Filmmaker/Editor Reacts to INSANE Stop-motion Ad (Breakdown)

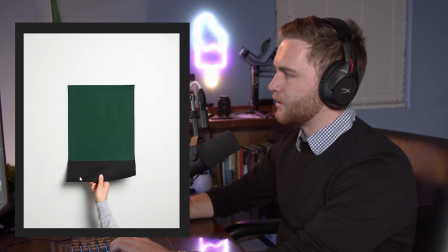So what he did was, with this, what's this, rectangular shape of the yarn or fabric, he's kind of flicked it, it's gotten a ripple down it, and then what he's done with the one that's cut into the shape of the backpack,
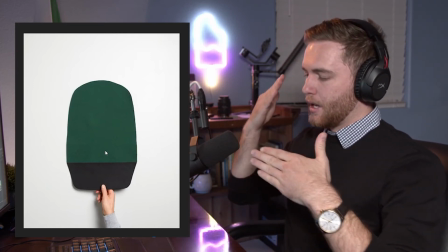he's done the same thing, so that halfway through both motions, they cut it and they stitch it together and it's seamless.
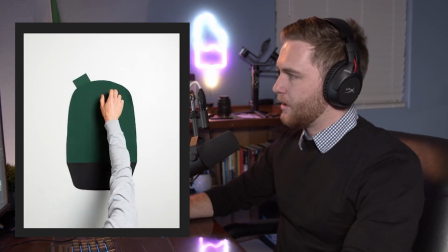So that's a very easy transition to make. Now this one's also a little interesting, stop motion for sure.
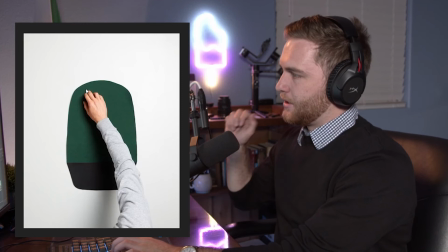They've just got a green fabric underneath. As he moves his finger, they reveal more of the tab.
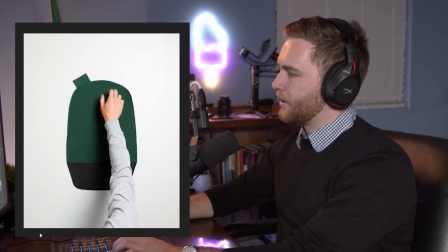Same thing for the other one. And then for this one, this isn't too difficult. Probably what they did with, when he's halfway down, or at least when he's starting to drag the handle out, he's probably got the rest of the handle underneath his hand so that you can't see it.
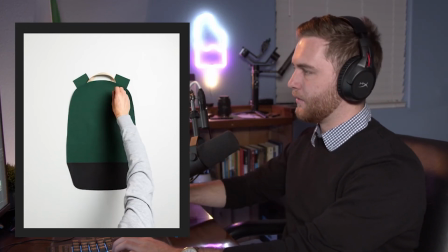And as they go with stop motion, he reveals a bit more of it. So that's not too difficult.
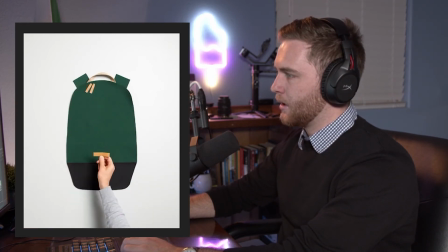That's also easy, just stop motion putting those on. Throws that down onto the backpack.
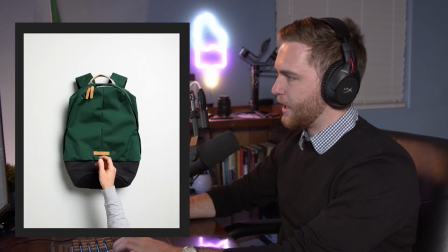Okay, and so what they've done here with this backpack is they've scrunched the backpack down,
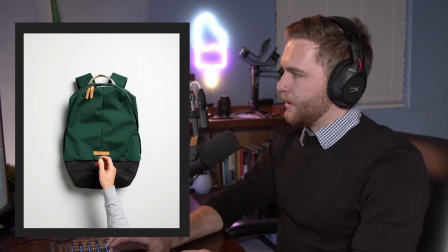because it's just it's basically one frame difference.
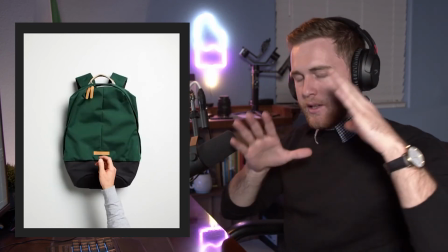So once they took out this fabric, they put the backpack in, it's shoved down, kind of pressed down against the table or floor, whatever they're shooting on.
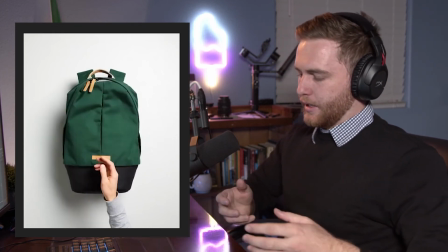And then as they go further down, they kind of add space to the backpack.
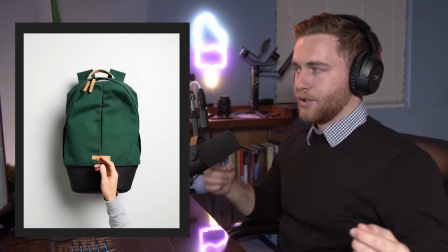Maybe they added some foam into it, or just stuffed a bunch of clothes or fabric in it.
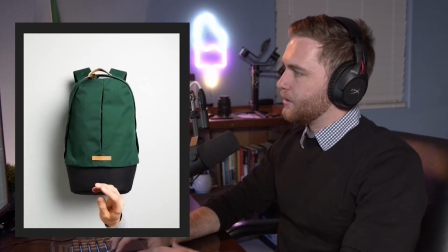Whichever process they used to kind of stuff the backpack, that's kind of how they did it.
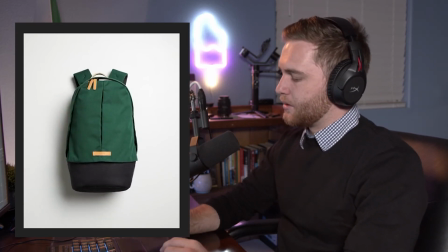Again, that was stop motion. Add some motion to the backpack. Not too difficult.
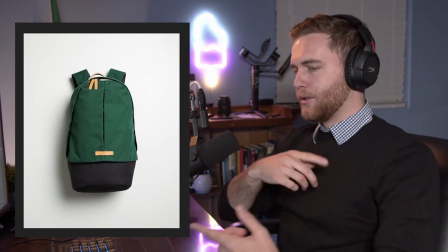Then when they add motion to it, especially when they're rolling the backpack,
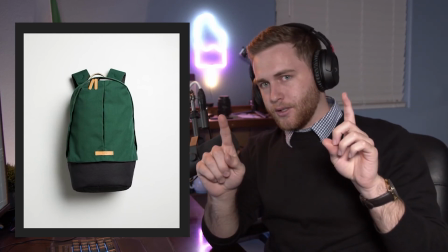what they do is they go one way first, just a little bit, and then they go the other way to kind of,
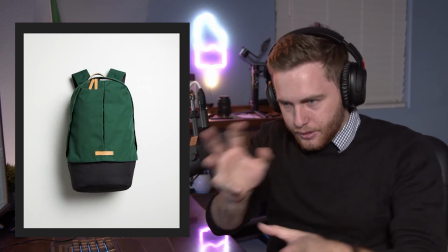as if using some force to turn it.
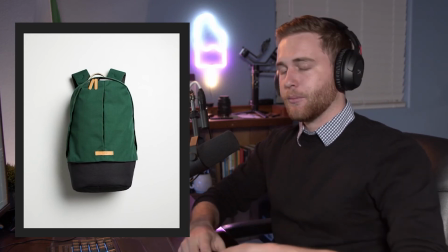And that's something that's very important when it comes to motion with stop motion.
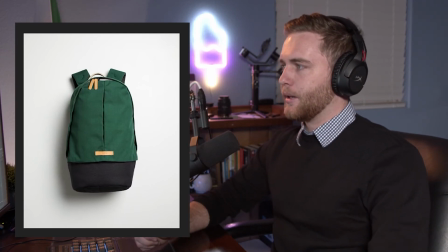Motion with stop motion? Funny way of phrasing it. But it helps emphasize the movement a little bit, especially when it's kind of jerky and stuff.
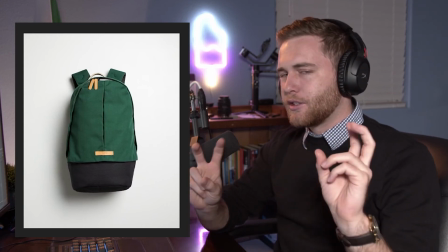It adds a bit of smooth, if you could say smooth fluidness to the motion, even though it's stop motion.
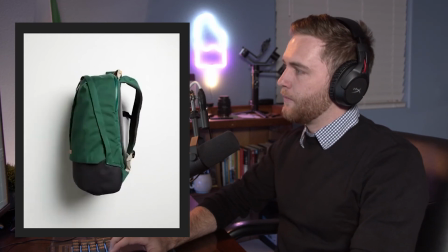It just kind of helps sell the effect a little more. They turn the backpack, not too difficult.
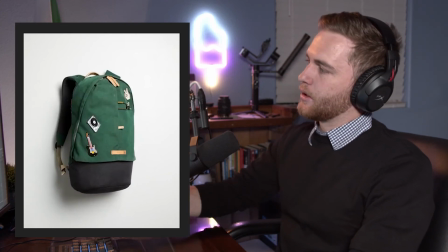And then once they turn it back again, it's got all these stickers and things attached to it.
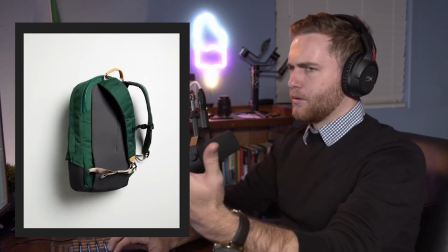Just what they did was, when the backpack, or the front or the back of the backpack over here is not visible,
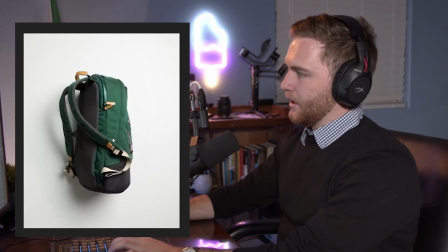when it's hidden, that's when they add all the trinkets and things, and then it's turned over on the next side and you see all those there.
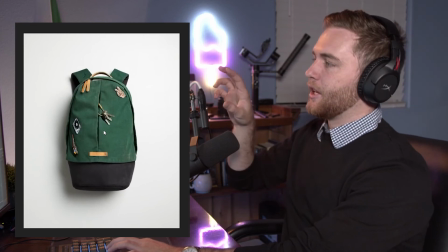Again, they overturn it and then they bring it back to help emphasize that movement.
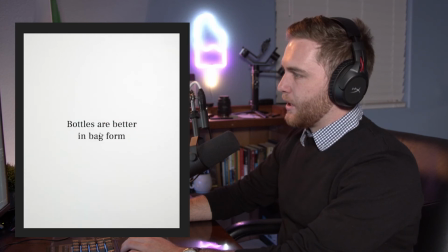So then he grabs the backpack, stop motion. Again, this is part of editing.
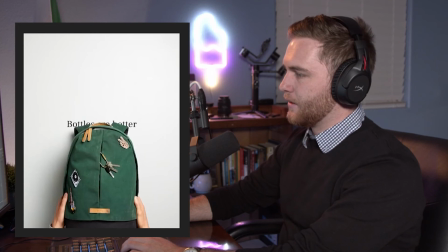Looks like they faded it in and they've just added a mask to the text.
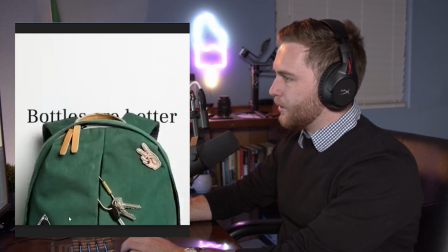So you can see they've cut the text out, or they've cut the bag out on the top part and overlaid it with the text.
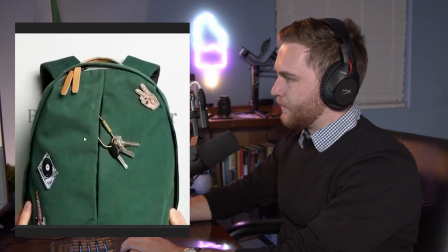So not too difficult. They faded the sides in. That's fine.
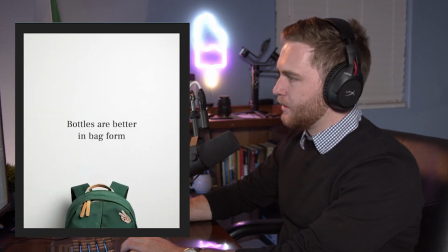Cool. And then that's about it. Bottles are better in bag form. Cool ad. It's really awesome that they are recycling, getting the whole message across that they're turning bottles into bags.
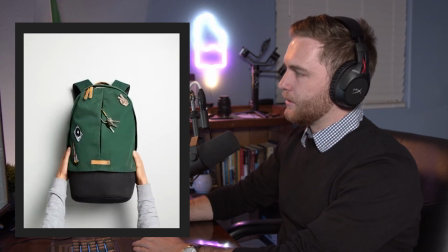Or at least that's what I've got from this message. It's very clever.
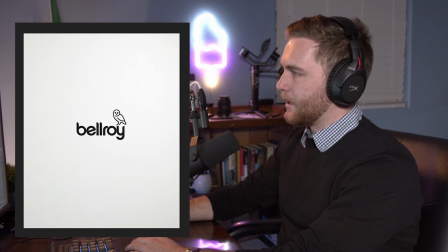Bellroy, I assume that's a brand for a bag line of some kind. I haven't done my research on what that is.
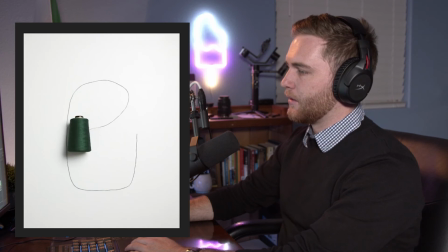But a very interesting way on showing people the process of how this company makes their backpacks and how they recycle things
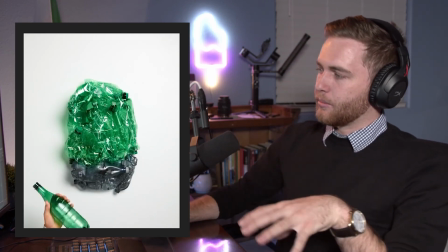in that process. So a very awesome way to help show people the environmental friendliness of the company.
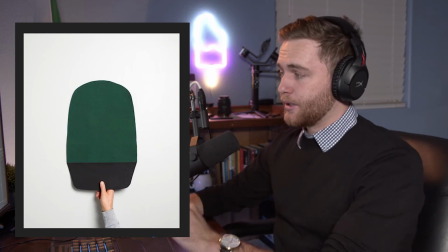But this storytelling process in the stop motion is also done very well.